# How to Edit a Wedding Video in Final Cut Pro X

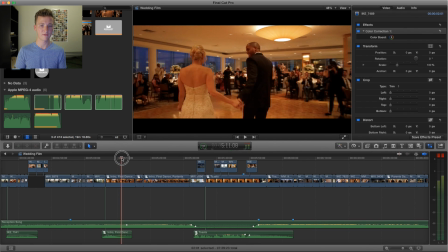So I'm thinking about not really doing the follow glide cam for the intros,
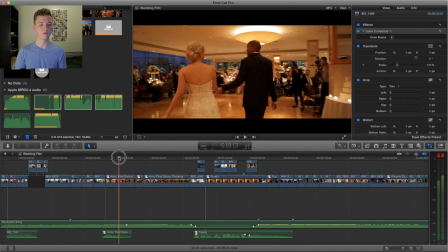because I could easily start right now and just start following them, like come off to the side. to get this.
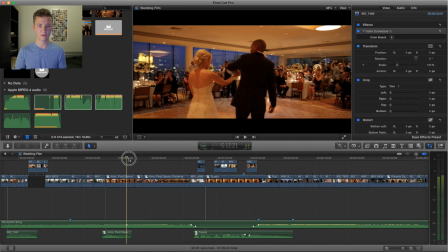Because I do love the people clapping in the background, so I'd rather see that than like facing at them. Who knows?
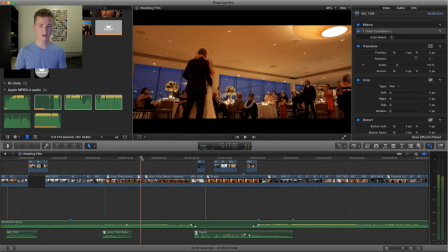So like this is a wide angle, so I just had my glide cam. Like this looks way better than if I was at eye level. So just usually it's a good rule of thumb, if you're shooting a wide angle something, shoot low.
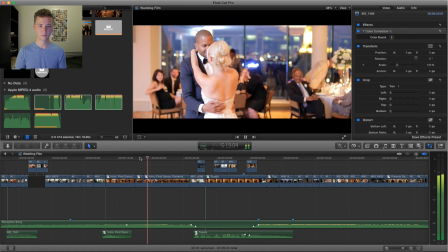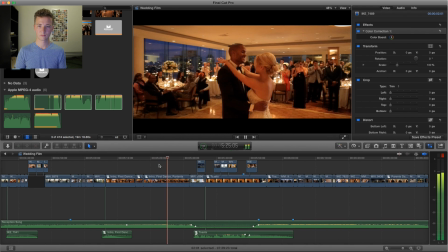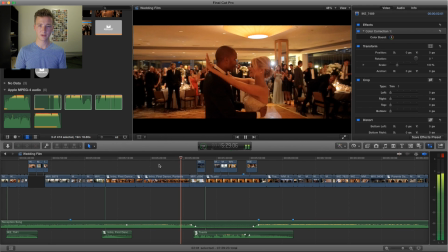It's probably a little too close.
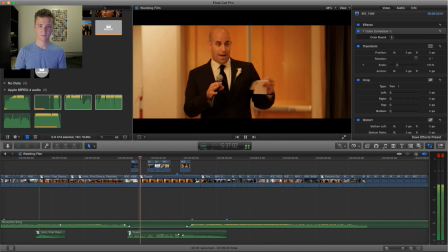Honestly, Gabby, you and your love unlocked in him, like, you brought out the best in him.
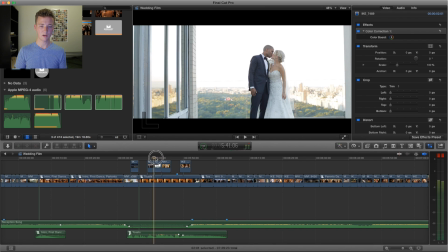And So you usually like to keep some of these, you know, couples photography stuff for the end,
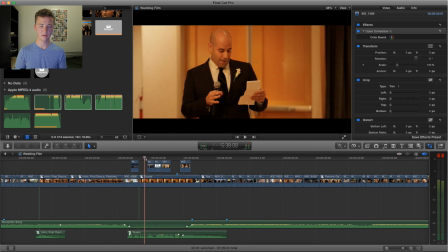just to loop back at the kind of end.
Yeah. like, you brought out the best in him.
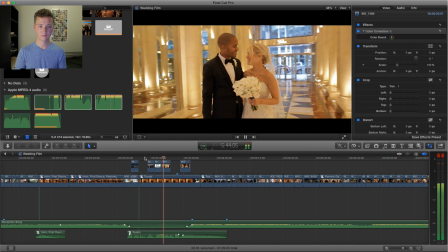And I'm forever in your guys' debt, and I'll always be there for you guys.
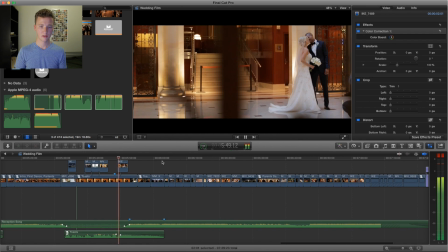And to Sanford and Gabby, God bless you.
It's kind of voyeuristic, sometimes it works, but God bless you. if you can see the railings, it kind of makes sense, but
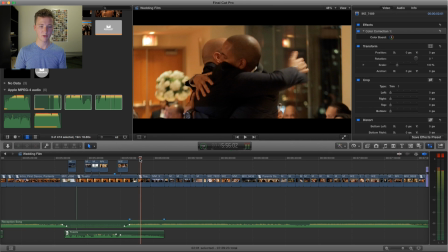always shoot these moments right after the toasts.
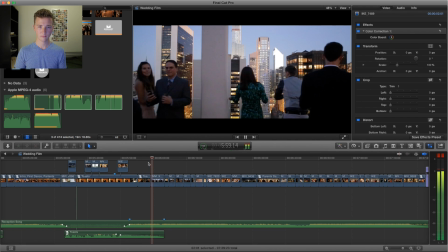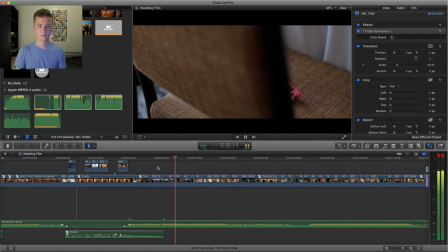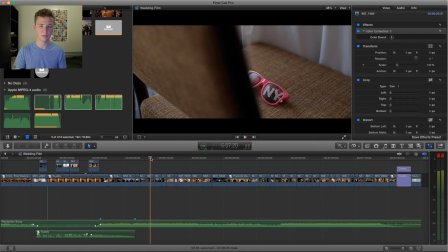So this shot was like way earlier, but I thought it would be okay because
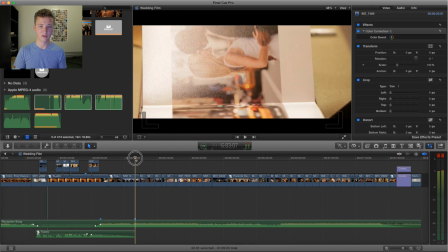the lighting kind of matches the feeling. Like it's still a little bright out, but it's definitely twilight-ish.
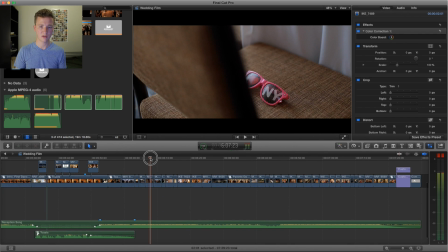Which I think I showed this twice. So maybe that's like repetition of details. Like I don't need to show 2 of these sunglasses.
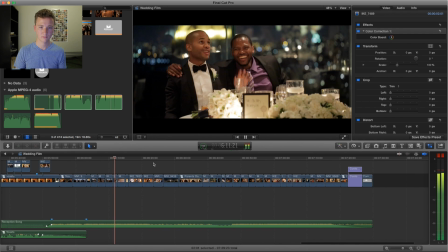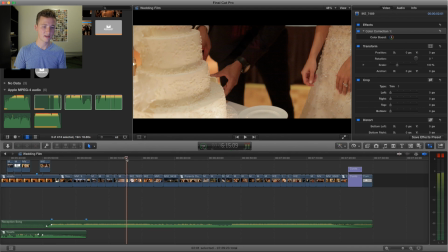I love that shot. That's 100 macro.
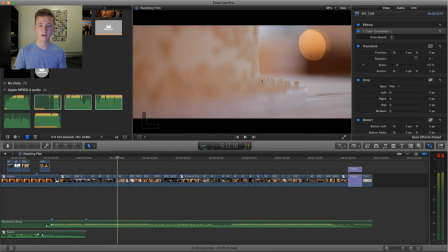That uber candle bokeh, just to show the texture of this beautiful cake.
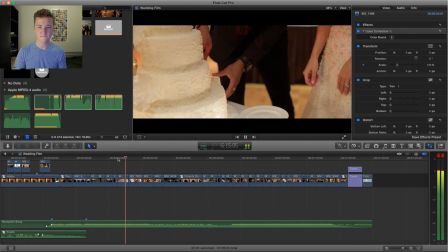Yeah.
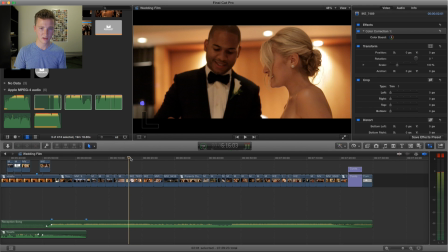Approach these cake things just like a wide and a tight. So like wide gets the master, just the faces and everything going on, and then the tight gets the shots that you want. So jumps around to get inserts.
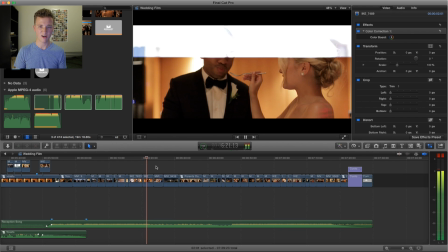Oh, jump cut.
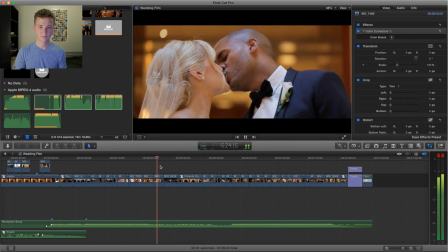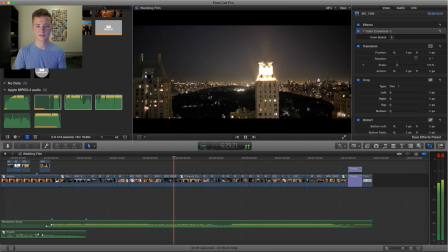There's a Jay-Z concert. ISO is crushed.
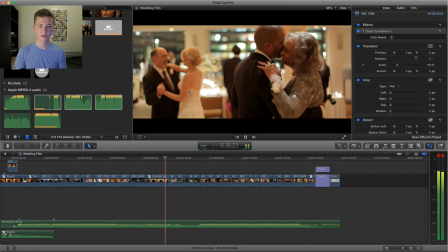I love when you can get 2 in 1. Like this and then 2 subjects.
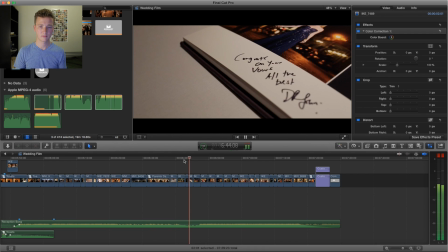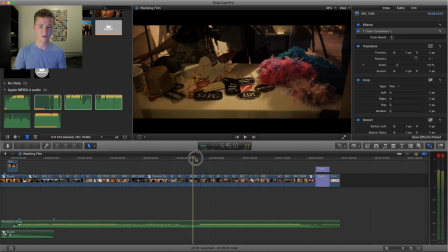So at this point it's too dark for most lenses, so I'm just using like 50 1.4 35 f2 like fast glass at like wide open. So, and the ISO was probably like at 2000, maybe 3000.
I won't ever say goodbye.